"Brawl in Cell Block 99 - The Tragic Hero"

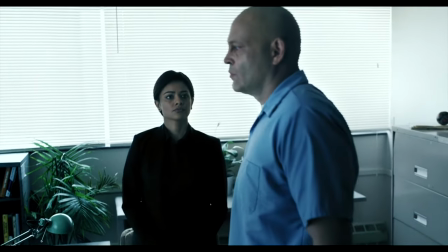Maybe word moved so quickly in prison that Andre heard Bradley and Lauren were having trouble with their baby, but probably not.
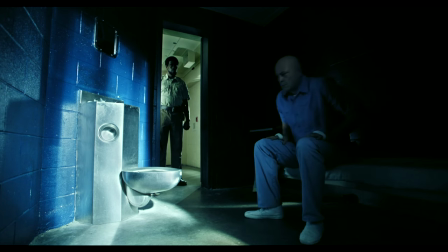As with many finer plot details, it's never made explicit to the viewer.
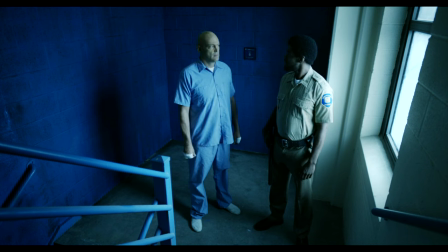It would appear that Andre felt remorseful and apologized for his rudeness independently of anyone or anything else.
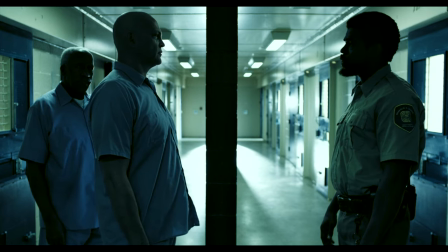One would imagine that Andre's penitent attitude would have Bradley thinking twice about what he's about to do, but that just demonstrates the commitment he has to his family.
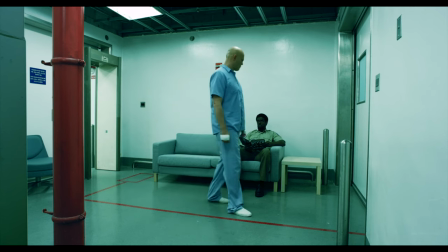Bradley has made up his mind, and nothing, not even a genuine apology from the nicest guard he'll meet throughout the film will make him waver i
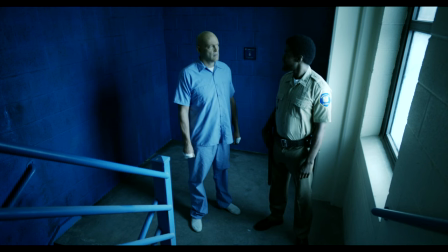was just hoping to get you in the prison boxing program you know man
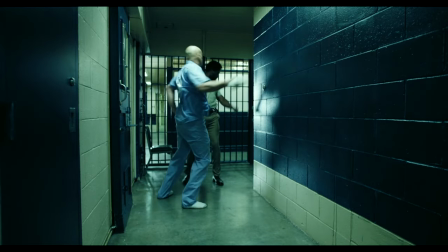i'm telling you one
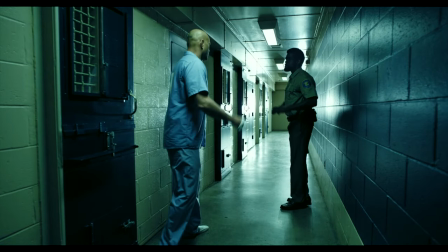hour and 11 minutes in we get the film's first fight scene not counting the car no music to accompany it just
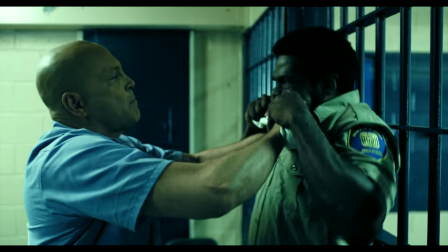raw combat bradley remains silent but andre gets increasingly desperate and vocally
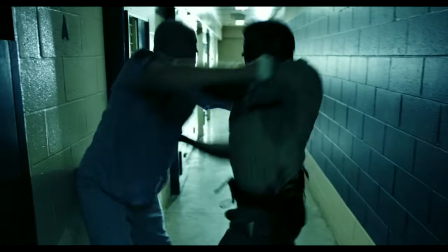frustrated with every blow struck it's clear that bradley has the advantage but the scene only gains
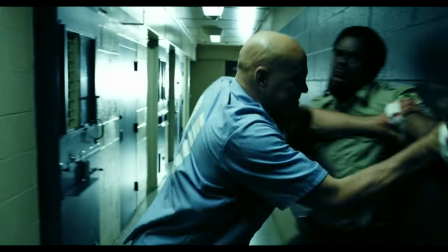intention because we know he isn't fighting to win. He's causing trouble in order to be punished.
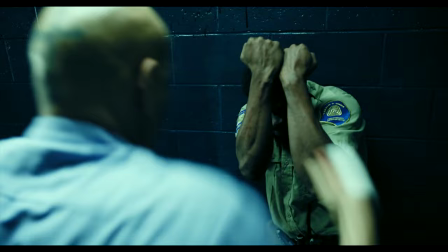The idea that he would exercise what little freedom he has to mercilessly beat and maim a prison guard after everything else that's happened and what
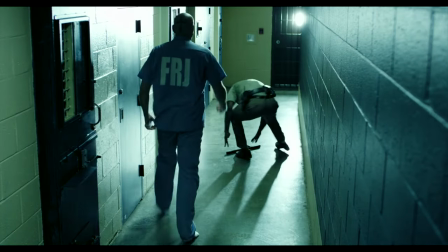he said reminds us that Bradley has a mind of his own and that he does not care how his actions are perceived by those around him.
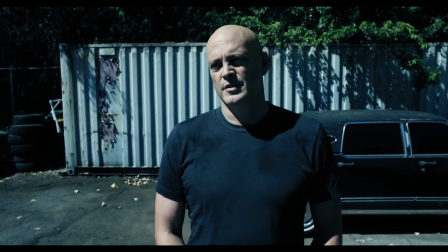If it's not evident enough from his snappy dialogue, Bradley's a smart guy.
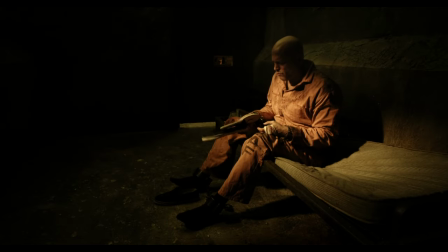His intelligence is conveyed to us not through overt feats of brilliance, but by his resourcefulness and unconventional thinking.
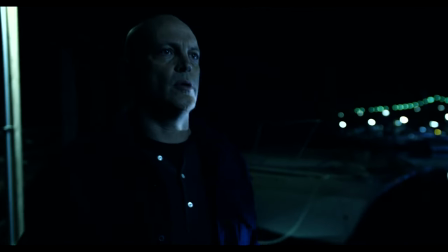We are never privy to the decisions Bradley makes before he's actually made them and we've seen the results.
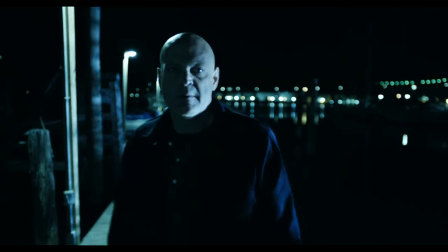The film doesn't hold your hand through narration or monologuing. With poise and temperance, Bradley simply acts, and we only understand why he did what he did after the fact.
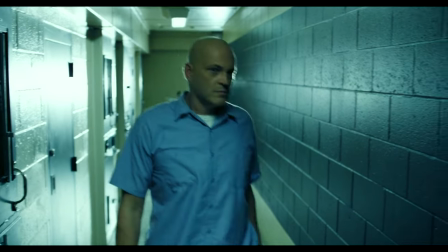What is crystal clear, however, is his motivation.
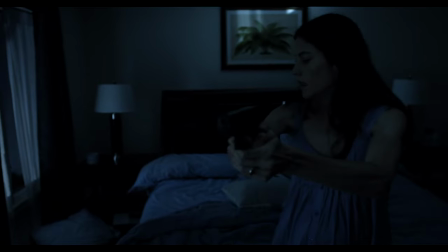Despite a distinct lack of fight scenes up till now, Bradley's rampage through the American prison system is justified by a conviction to keep his family safe.
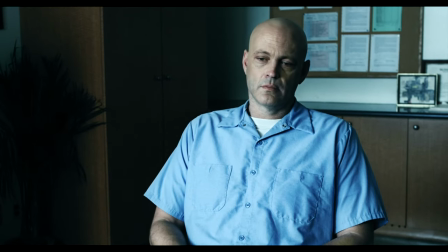He doesn't need to say anything. The film is a masterclass in visual storytelling.
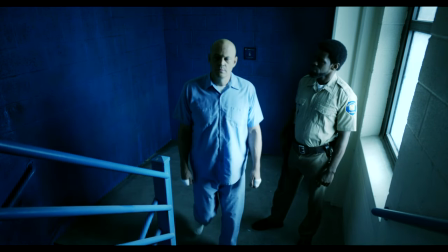Every calculated move and clever remark is further evidence that beneath that cold exterior, Bradley's thoughts are never so quiet.
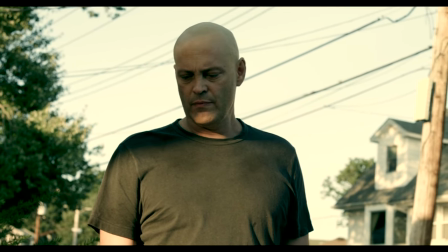And another aspect of the film's cinematic language in need of praise is the careful use of camera angles.
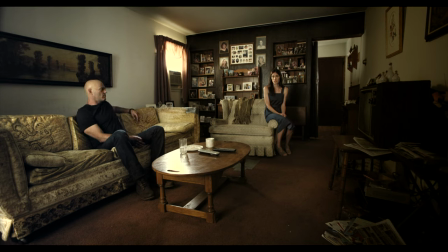Communication between us, there hasn't been much.
She says as the camera pulls out to illustrate the distance between them, both physical and conceptual.
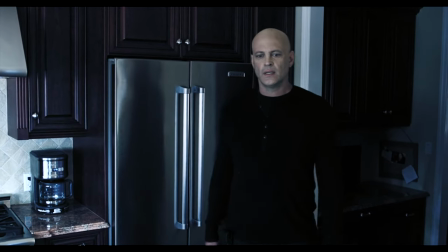The film often uses both steady wide angles and more focused handheld shots in scenes, but one style will thematically dominate the other.
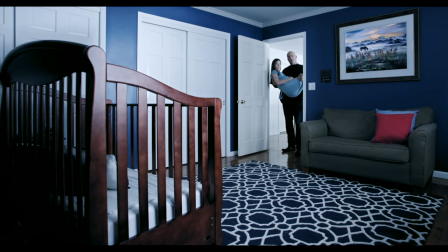The camera angles in their new home are wide and stagnant. The stability of the shots is reflective of the stability Bradley has provided for his family.
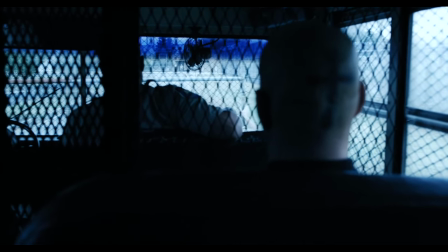Notice how the instant he gets a call from Gil regarding the job that will land him in prison, we cut from a steady wide shot to a rocky handheld angle.
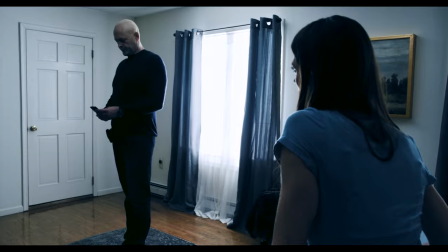The film commands our engagement by drawing us into these intimate and often agitating moments.
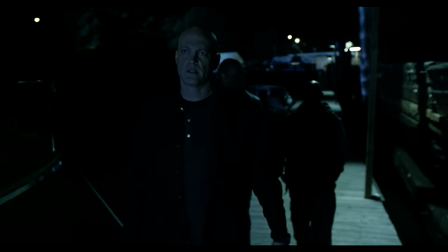Better yet is when Bradley is on the job with Pedro and Roman. There is one noteworthy wide angle, framing the men before they leave to make the pickup and again upon their return,
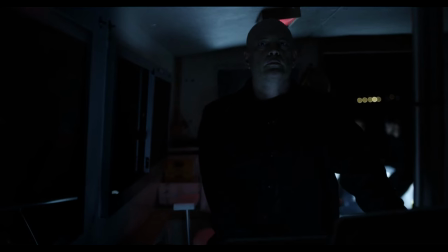but for the most part, this scene features tense, prolonged handheld shots. The lack of dialogue reinforces Bradley's professionalism, but also subtly unnerves the viewer.
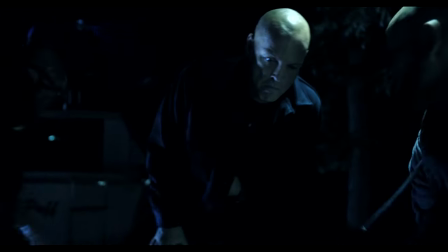After the men disobey Bradley, assault him, and walk off with the bags, he just calmly pursues them.
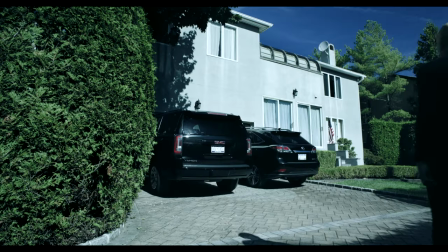Without his expression of mild annoyance, you'd question if he were fazed by what just happened at all. On your first watch, these shots that follow Bradley as he walks are almost hypnotic.
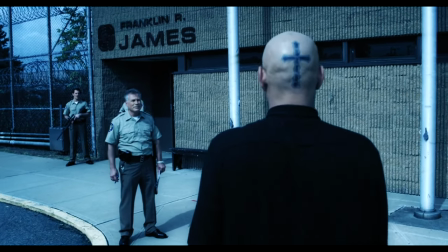They're drawn out and rather uneventful, but they do a great job of communicating his character to us.
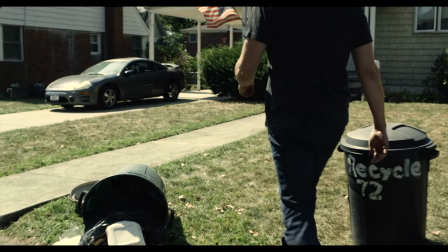There is little to no difference in Bradley's posture when he's walking down his unfaithful wife or simply delivering a package.
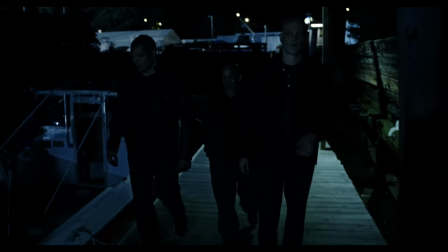He is always on guard, but simultaneously always collected, blurring the line between violent intent and everyday business.
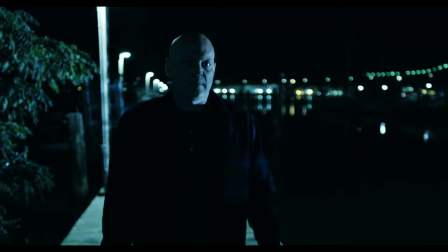The camera angles following him are roughly the same in each scene, but we don't know what Bradley will do until he does it, keeping us on the edge of our seats.
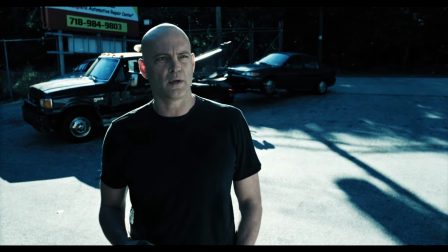For the first half of the film, the camera is consistently positioned at eye level with Bradley, or below, emphasizing his stature.
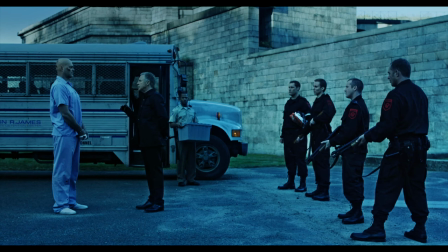He looms over every other character, and without ever verbalizing it, the film is sure to instill in the viewer Bradley's presence as a force to be reckoned with.
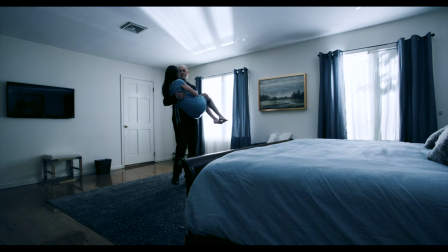The wide camera angles that cover everything from Bradley's home to Gil's pool room and the hallways in the prison
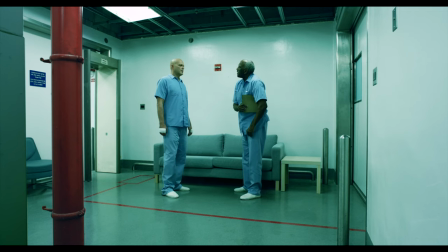are all meant to exaggerate the contrast between those regular spaces and his tiny cell.
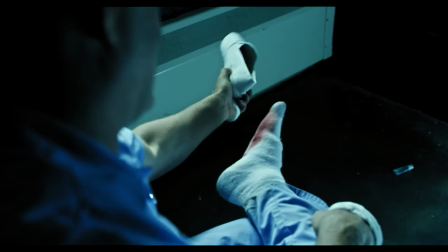The first time he enters his cell in the fridge, it is the smallest space he's been in for the entire film.
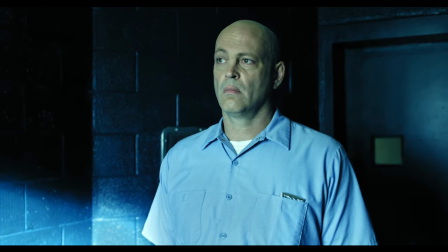Having no idea where the plot is going, it's likely you'd feel just as much despair as he does upon entering what guards casually refer to as his coffin.
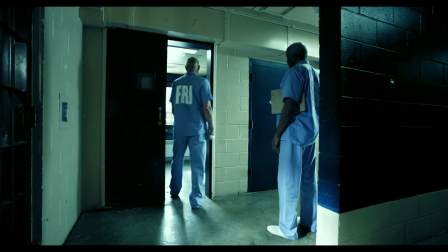Most camera angles frame Bradley from below, but in his cell we see him from above.
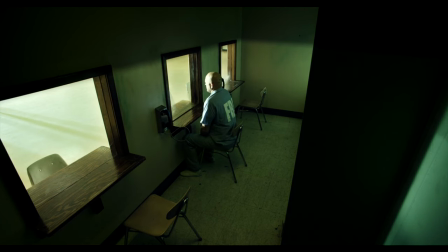He's made to look small and captive, a powerful subliminal technique used to intensify the transition from freedom to imprisonment.
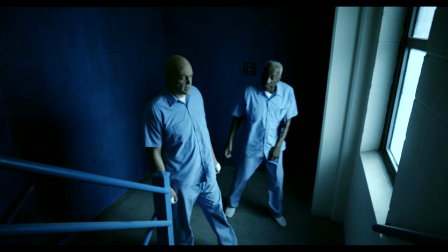It is no mistake that Bradley's journey through the prison system begins with him in a cell on a high floor,
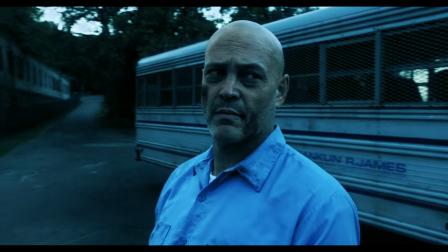then transitions to Redleaf, where the camera is careful to display the long downhill by which he arrived,
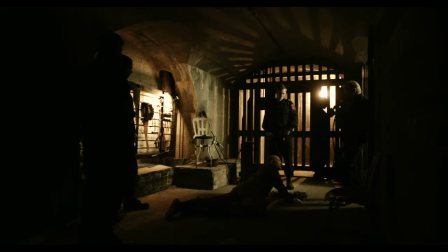and then finally ends with him in Cell Block 99, a literal dungeon beneath the prison where inmates are deliberately abused.
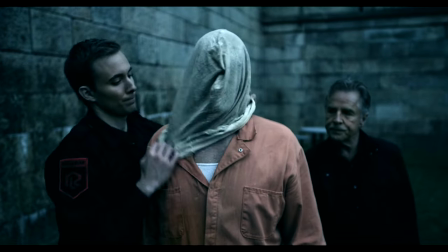The film is the documentation of Bradley's descent into Hell.
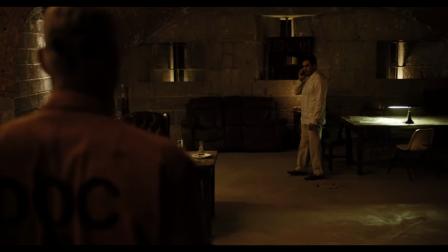And so, it is also no mistake that when Bradley finally confronts Eleazar in order to have his wife released into Gil's custody, this is their interaction.
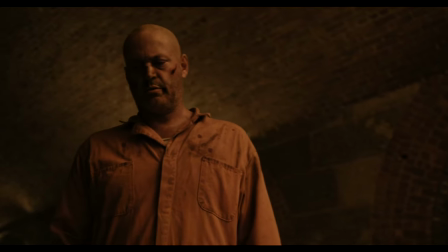Tell me your coder is the other leg.
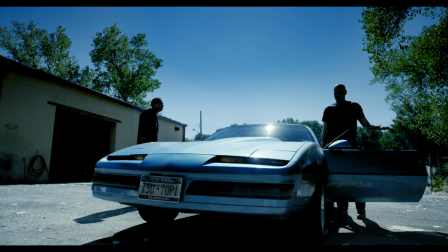It's seven. It's seven, seven.
Lastly, what is probably my favorite use of visual storytelling, takes place early on and only benefits from repeat viewings.
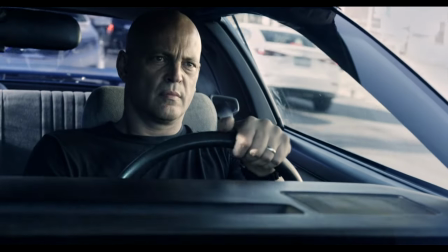After having been fired, we sit with Bradley on his dispirited drive home.
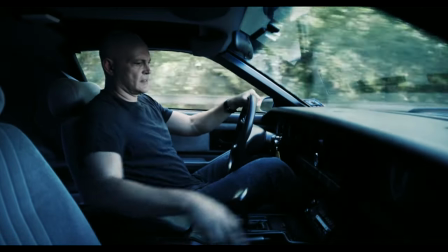The music he's listening to is a bit too appropriate for the occasion, and he stops the song after hearing the lyric, Stuff Won't Last Forever.
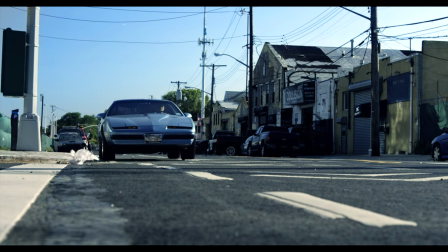He pulls up at a traffic light, and alongside his shabby car, stops a polished, bright purple lowrider.
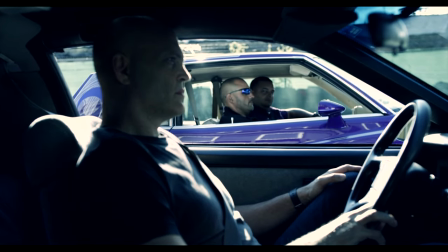The two men in that car do not reappear later in the film, and don't have a single line of dialogue, so you may think I'm either reaching or racist for believing they represent the criminally affluent,
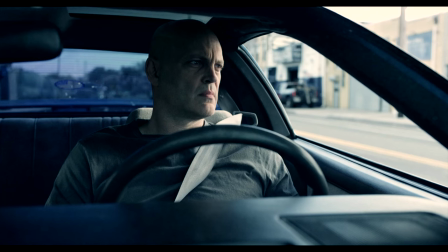but you don't have to dig very deep to gather the purpose of their inclusion in this scene.
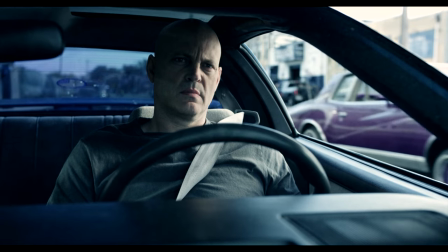Bradley is now, at his lowest low so far, confronted with what his own life could have been if he had chosen a different career path.
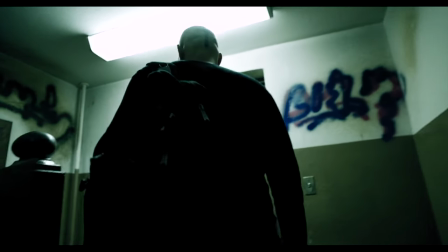After the 18-month transition, we follow Bradley on his drive home from a job for Gil, and now the script has flipped completely.
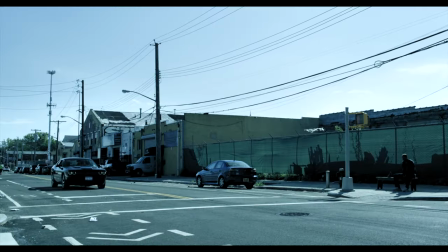We're at the same spot as last time, but Bradley is in a much nicer car, not looking on at those who are better off than him, but seeing instead the product of his labor,
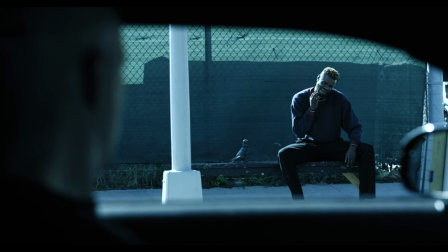a drug-addled homeless man on a street corner.
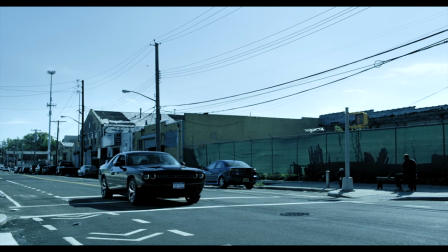The music he's listening to is not somber or remorseful, but grateful and celebratory, a juxtaposition that seems to weigh on Bradley's conscience.
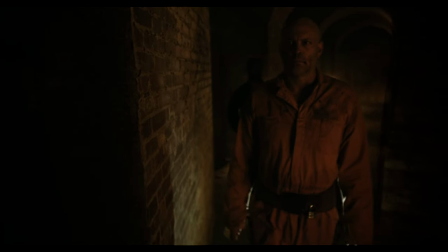Cellblock 99 has thematic depth to it that cannot be ignored.
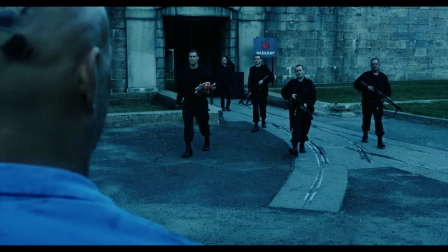With the cinematography out of the way, let's take a look at how power is used and abused in order to make character interactions both gripping and believable.
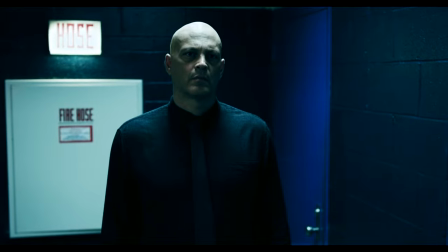In covering this motif, there is no better place to start than with Mr. Irving.
Sorry, I didn't mean to.
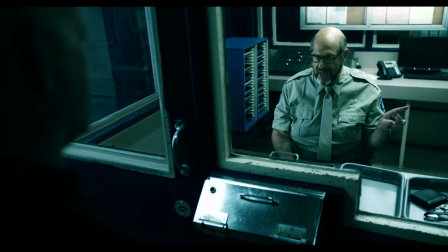Reclaim your possessions and take your place at the end of the line.
Mr. Irving wields his authority as an admissions officer like a weapon.
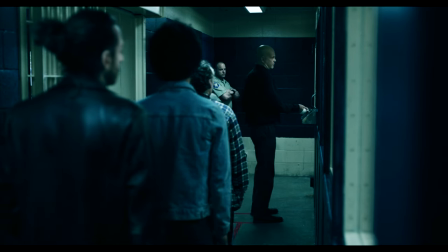From his seat, behind a glass barrier, his entire job revolves around taking inventory of prisoners' possessions.
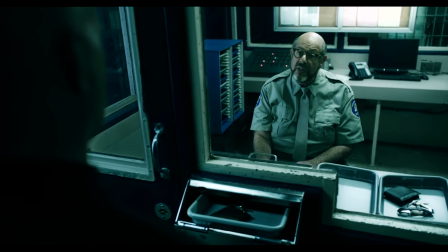His job is clearly trivial for a man of his intelligence, and so, for his own gratification,
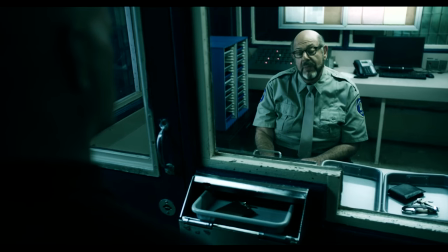he sends prisoners to the back of the line after even the slightest transgression so that they may share in his tedium,
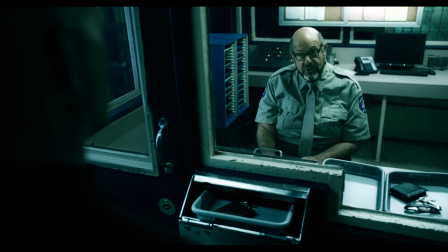even if only for as long as it takes them to come back around. He's stuck in a box all day, and the only way he can feel powerful is by abusing his impotent authority.
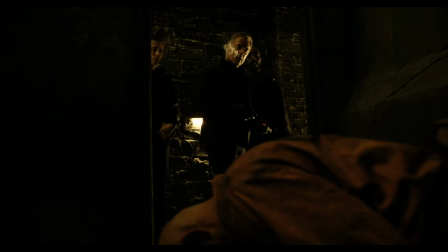I think Mr. Irving is one of the best characters in the movie, which is saying something, but is not wholly unique in his abuse of power.
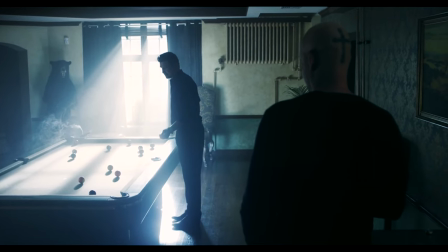Gil, Bradley's old friend and employer, exercises power by cutting a deal with Bradley for doing the Eleazar job, giving him extra time off work after his baby is born.
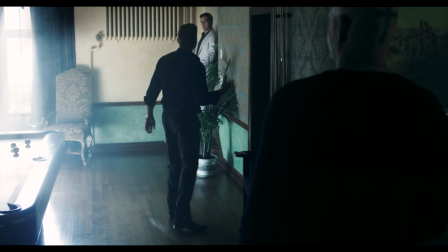This characterizes Gil as wily and manipulative, backed up by his occupation, demeanor, and his seemingly friendly tone of voice.
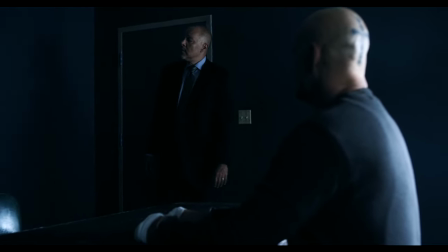Detective Watkins exercises power by appealing to Bradley's sense of morality and justice in order to get information out of him.
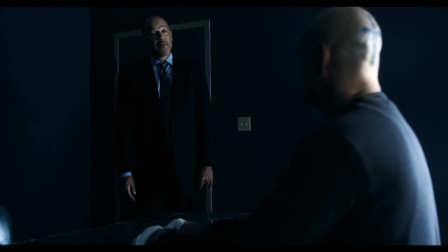He is ultimately unsuccessful, but despite Bradley's aloofness, there is clearly a chord struck between these two during the interrogation.
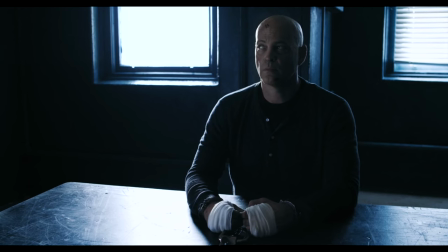Bradley and Watkins are both patriots.
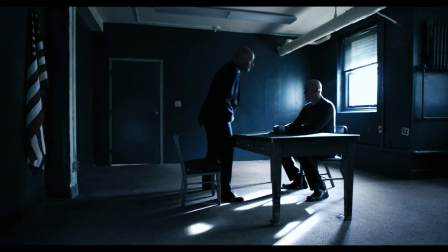The detective asks if he's content with letting the people he works for wipe their behinds with the American flag, before admitting to knowing that Bradley flies one above his front door.
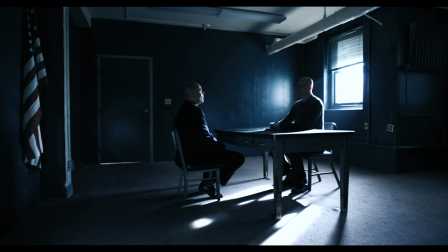He will not give up the names of his associates, but he is sure to mention that he, in fact, has two flags.
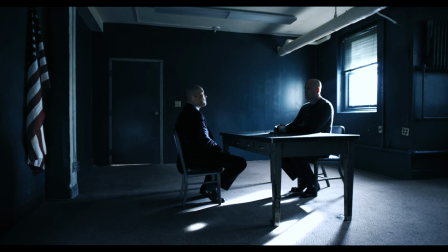The detective's interrogation tricks worked. To an extent, just not in the way he was hoping.
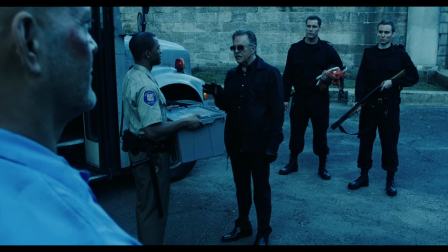Bradley Thomas, you should have received the paperwork earlier. Don't tell me my business. I do things direct, and I have a system.